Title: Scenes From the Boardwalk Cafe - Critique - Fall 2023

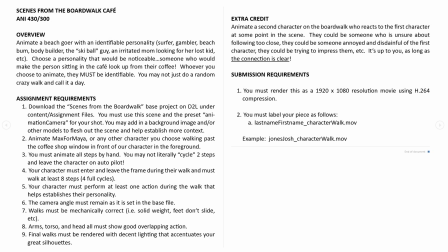0s
Hey folks, this is the long-awaited critique for the Scenes the Boardwalk Cafe. Sorry this is coming to you so late. Let's get on it. For this one, you guys had to animate a character of your choosing, someone recognizable,
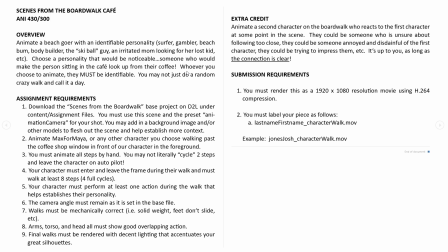14s
uh, walking across the boardwalk in front of our character in the over-the-shoulder shot. And for this one, you did have to use the actual scenes from the boardwalk as the setup file.
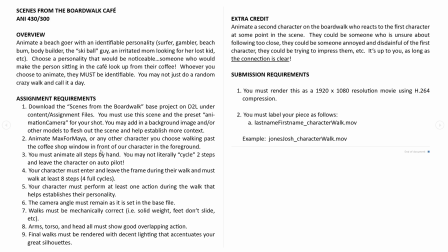27s
You would animate Max or Maya or any other character of your choosing walking past the coffee shop window in front of the character in the foreground. All steps had to be animated by hand, not cycled. Your character needs to enter and leave the frame during the walk and must walk at least 8 steps, which is 4 full cycles.
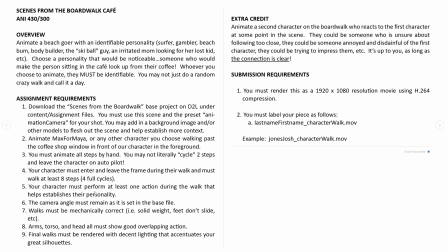45s
Right, left, and then back to right would be the 1 cycle. Your character needs to perform at least 1 action during the walk that helps establish their personality. Camera angle needs to stay the same as it is in the file. Walks need to be mechanically correct. That's what I'm going to be looking at. I'm going to largely be looking at that for half the grade.
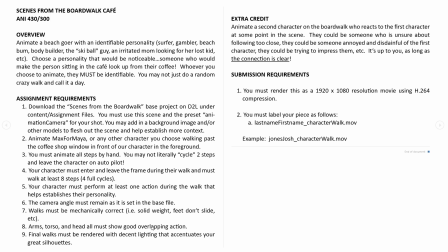65s
And then I want to see good overlapping action in the actual performance. Good renders as well. For extra credit, you can animate a second character on the boardwalk who reacts to the first character in some way.
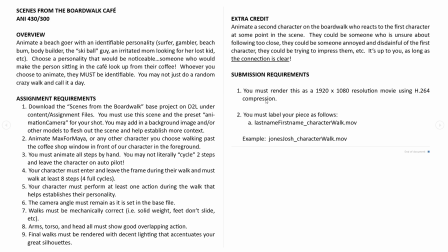80s
Whatever you want to do there is fine. And then, of course, rendered 1920 by 1080. The main grade is going to be focused on the walk being mechanically correct and your ability to show character.
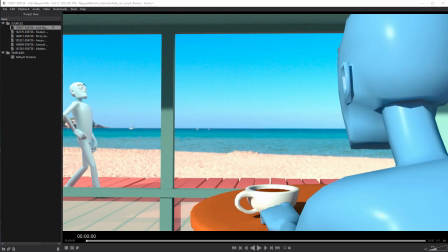94s
Hey, Lynn, you're up first. Let's take a look at what we got.
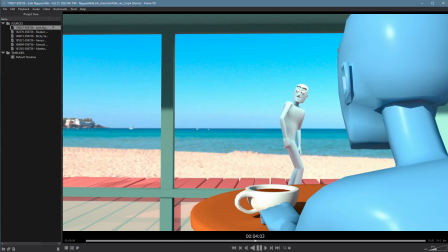All right. We talked about this a bit in class, but I still want to hit things just because it's been a while. Want to make sure that you have a good handle on what you did well and what could use a little work.
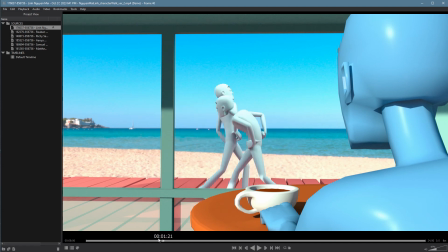115s
We talked a little bit about the fact that you need to have a character enter and leave the frame, but you did just with the second character. That being said, if it was for a portfolio piece, which this one, with a little bit of work, could definitely be there, having this character outside the frame would just make cutting and editing into your reel easier,
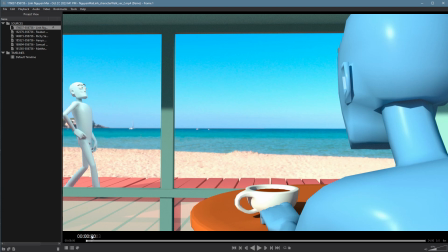131s
and all it would be is one more step. You've done most of the work. So something to consider. You're fine for the assignment, but just something I want you to be aware of. Overall, the performance is great. It's really fun. I'm enjoying the scene. I definitely get a sense of the characters. The surprise of this one here in the second half is great.
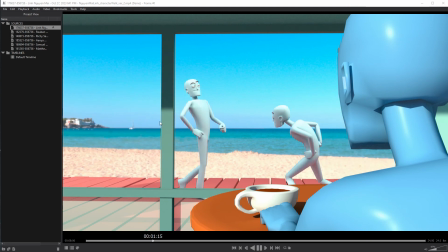153s
Sorry about that glitch. It sells really, really well. It's a funny setup. I would say if I'm going to get picky, like if you want to actually get portfolio level out of this, it's a great setup, but this character feels a bit mechanical.
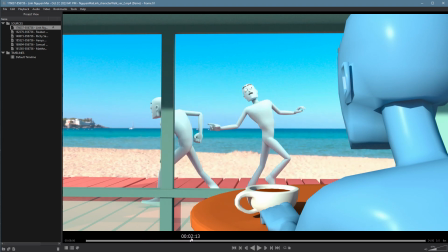171s
The walk is decent. It's pretty stompy, but it works for that particular character. The bigger issue is that there's a clear hit there. He hits, and there's no reaction there.
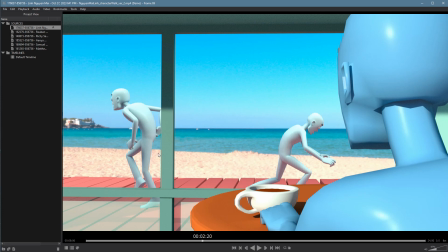183s
We're not going to get much because the focus is on here, so we don't want to lose too much time on it. But anyone looking for this on a reel would be watching this guy and would be disappointed to see that there's not much there. It's a missed opportunity. We talked a bit about this performance as well, just that here he just kind of like pulls us out of nowhere, and that's fine.
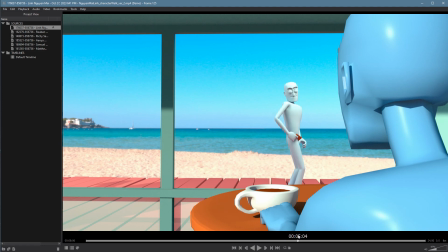202s
It's just a matter of like it just literally appears like coming out of his skin, and it's pretty clear that that's what happens with a simple gesture here, but something more distinct and defined,
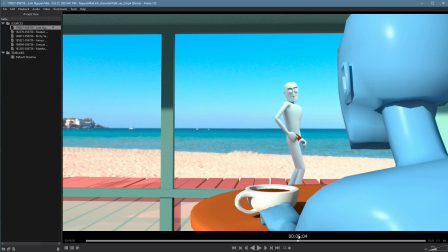215s
something that actually feels like he's pulling something out of his wallet. This would sell perfectly. So that's a pretty hard cheat right there. I love the pause. I think it's great. We talked about the bit in class too. Talked about that a bit in class too.
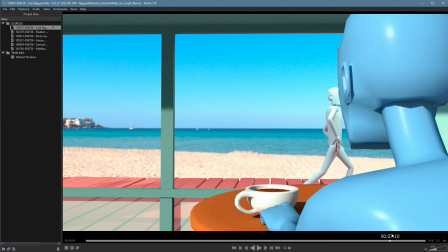232s
I know that not everyone was on board with it, but I think the majority of people were. Everyone laughed. That's always a good sign. I'm here at the end. Same thing. Like he just sort of gets it near his skin, and it just sort of gets absorbed in there. But with a little simple, like literally 2 keys, you could have a gesture that reads as I put it in my pocket.